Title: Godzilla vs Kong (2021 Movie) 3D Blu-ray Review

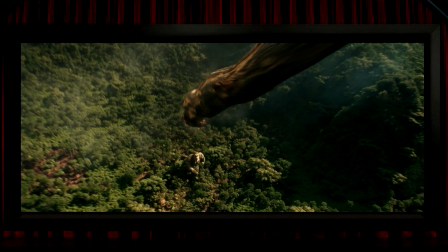(4:16)
Even then, it's breaking the frame so much that it wouldn't be a great pop-out shot, even if they had put it a good way into negative space.
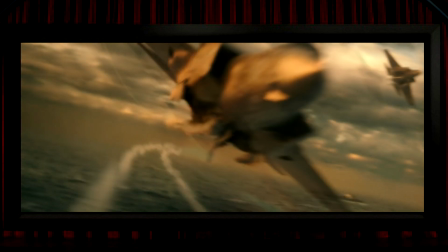(4:23)
It's a similar thing with the jet here. It hardly comes in front of the screen as it flies towards us, and like that massive spear, it breaks the frame to a large extent anyway.
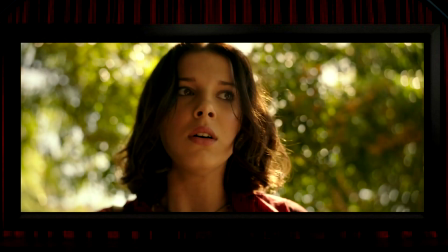(4:32)
One of the criticisms of the film is that it gave fairly short shrift to its human stars, and focused much more on the monsters.
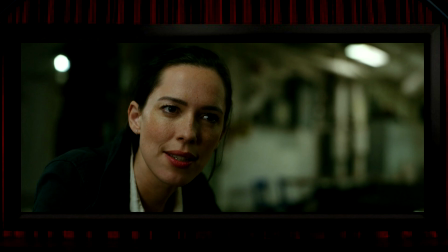(4:39)
I know, it's called Godzilla vs. Kong, so you could reasonably argue that that's just as it should be, but it's not a dissimilar thing with its attention to 3D, so barely any human face is ever sculpted into solid and realistic 3D space,
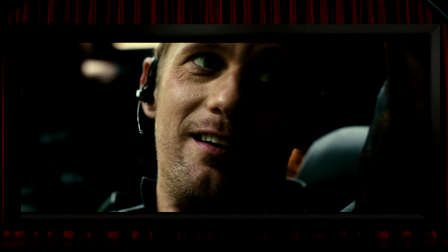(4:54)
and most of the dialogue close-ups have very little going on in interesting 3D.
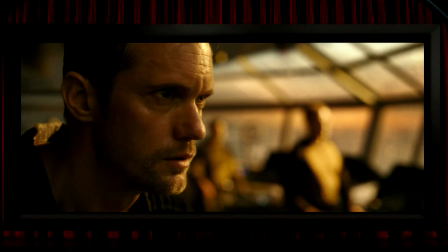(5:00)
So again, faces are something that's been done much better in other converted films. There's other stuff where good 3D could really help to sell the shot, like the menacing monsters inside these eggs,
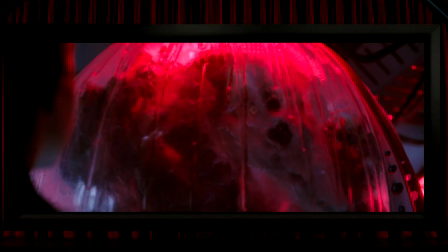(5:12)
but there's not really any of the depth beyond the shell that you'd expect to see.
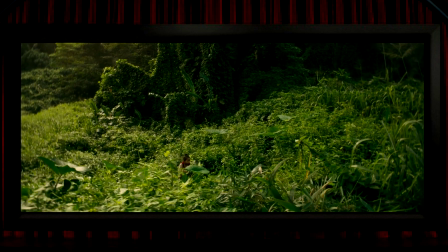(5:16)
Post-converting dense foliage, especially when the camera's moving, is incredibly difficult,
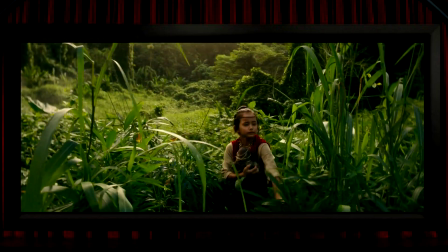(5:21)
so it's no surprise that some of it's quite smeared into the wrong 3D space here.
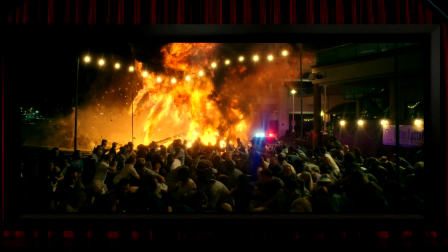(5:26)
But putting a load of separation into all of the people in a crowd shot should be much easier, as it's often been done very well in other 3D films. But here, well, you kind of get the picture by now. There's a lot of what I think is mild and uninspiring 3D on show here. Thankfully, though, there is quite a bit of very pleasing 3D in here too.
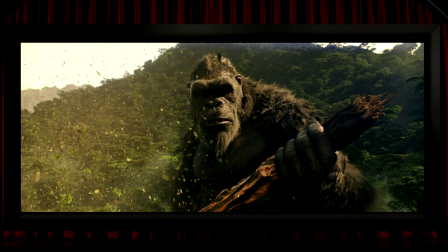(5:45)
Like particles of one sort or another are often put into their own 3D space, and I think these are amongst the film's better 3D views.
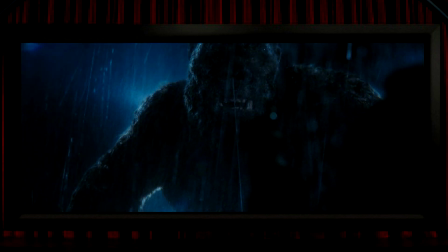(5:54)
So rain sometimes looks quite nice, as do bubbles underwater,
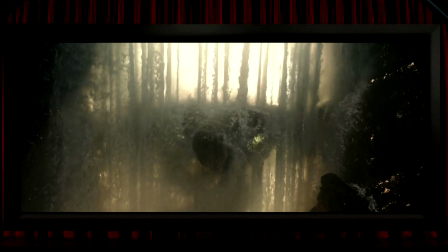(5:58)
or a nice moment where Kong's in a curtain of water taking a shower and droplets splash out towards us,
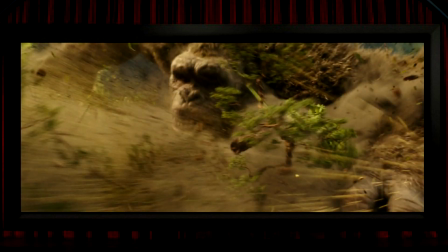(6:04)
and quite a few debris shots of one sort or another where they do a pleasing job of creating some real volume to the shot.
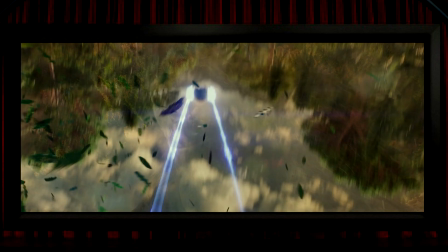(6:10)
I think one of the best of these features some leaves along with a much better view of those trails we saw previously.
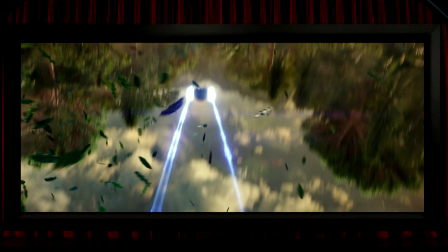(6:16)
This is a really nice 3D view. Whilst that view of those trails looks very nice in 3D out in the open, when they fly into a tunnel, it sort of doubles up on what's on offer along the Z-axis. So this is very nice and solidly good quality 3D. There's another moment in a tunnel which is very similar to a shot in the film Passengers, where the thing that's effectively moving through 3D space is a sequence of lights coming on. It's typically brief, like most shots in this film, but it's quite a creative bit of 3D.
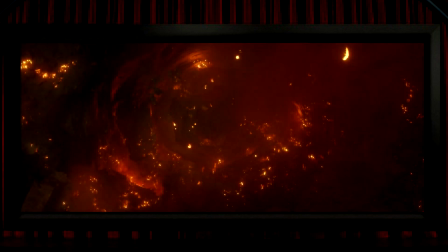(6:46)
And better than that, there's a tunnel which appears at an extremely key dramatic point, which as soon as we see it, it looks excellent.
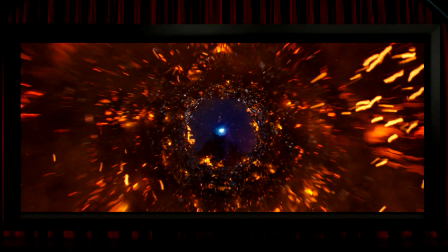(6:53)
And then the reverse view of it is where I think the 3D in the film shifts into the status of really special. There's great depth throughout the tunnel, and those embers sit along the Z-axis, making this another one of the film's standout 3D views.
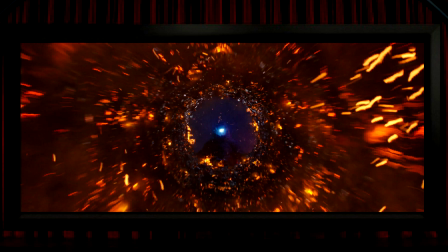(7:07)
This is excellent stuff. It's also a great example of where the view in 3D makes a massive amount more sense than the same view in 2D. One of the more enclosed locations where the 3D works quite nicely is in the cockpits of various craft,
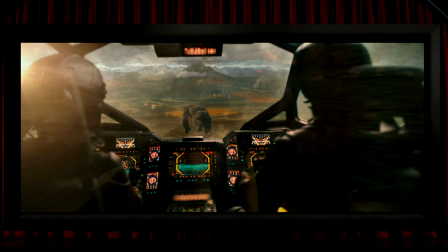(7:22)
where the sense of the enclosed space is captured quite well through the use of 3D.
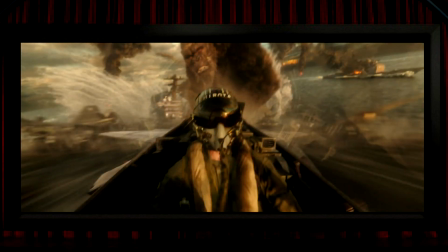(7:26)
It's not exactly special, but it's nice enough.
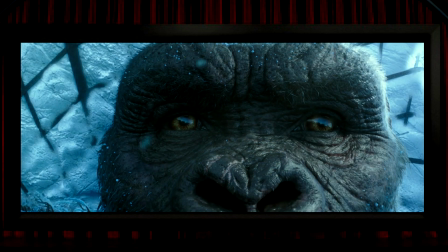(7:29)
And pleasingly, the monsters' faces and heads are given much better treatment than the human faces,
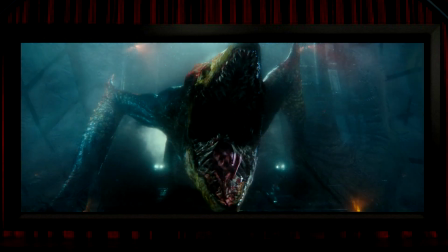(7:36)
so they often have a lot more of a solid feel to them. I think that the first really great 3D shot in the film comes with these smoke trails off the back of some missiles,
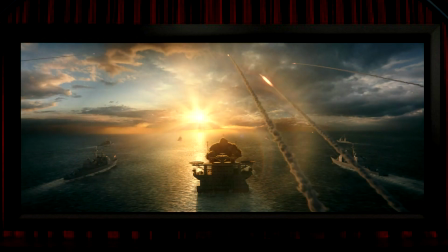(7:46)
as the camera gently moves forwards amongst them.
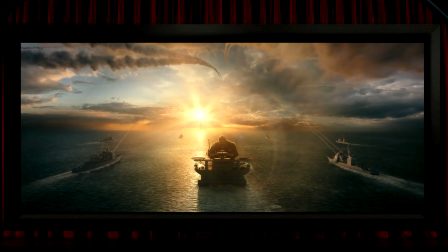(7:49)
There was a very similar view in The Great Wall, and it's a shame that this shot is so brief because it's fantastic, and it was actually quite startling to suddenly see such a properly lovely 3D shot. Although it's maybe a bit of a surprise that we never get the view of the missiles coming towards us in strong 3D.
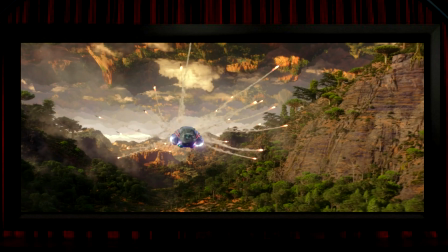(8:06)
The film does sort of threaten it here, but the 3D's not doing anything like as much as I wish it was.
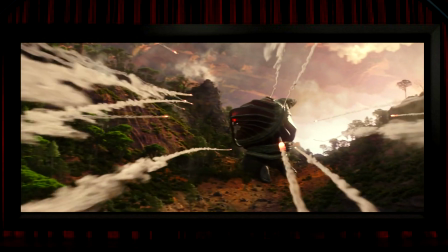(8:12)
Although as this shot progresses, we get another awesome piece of 3D with the view of even more missile trails than in that earlier scene.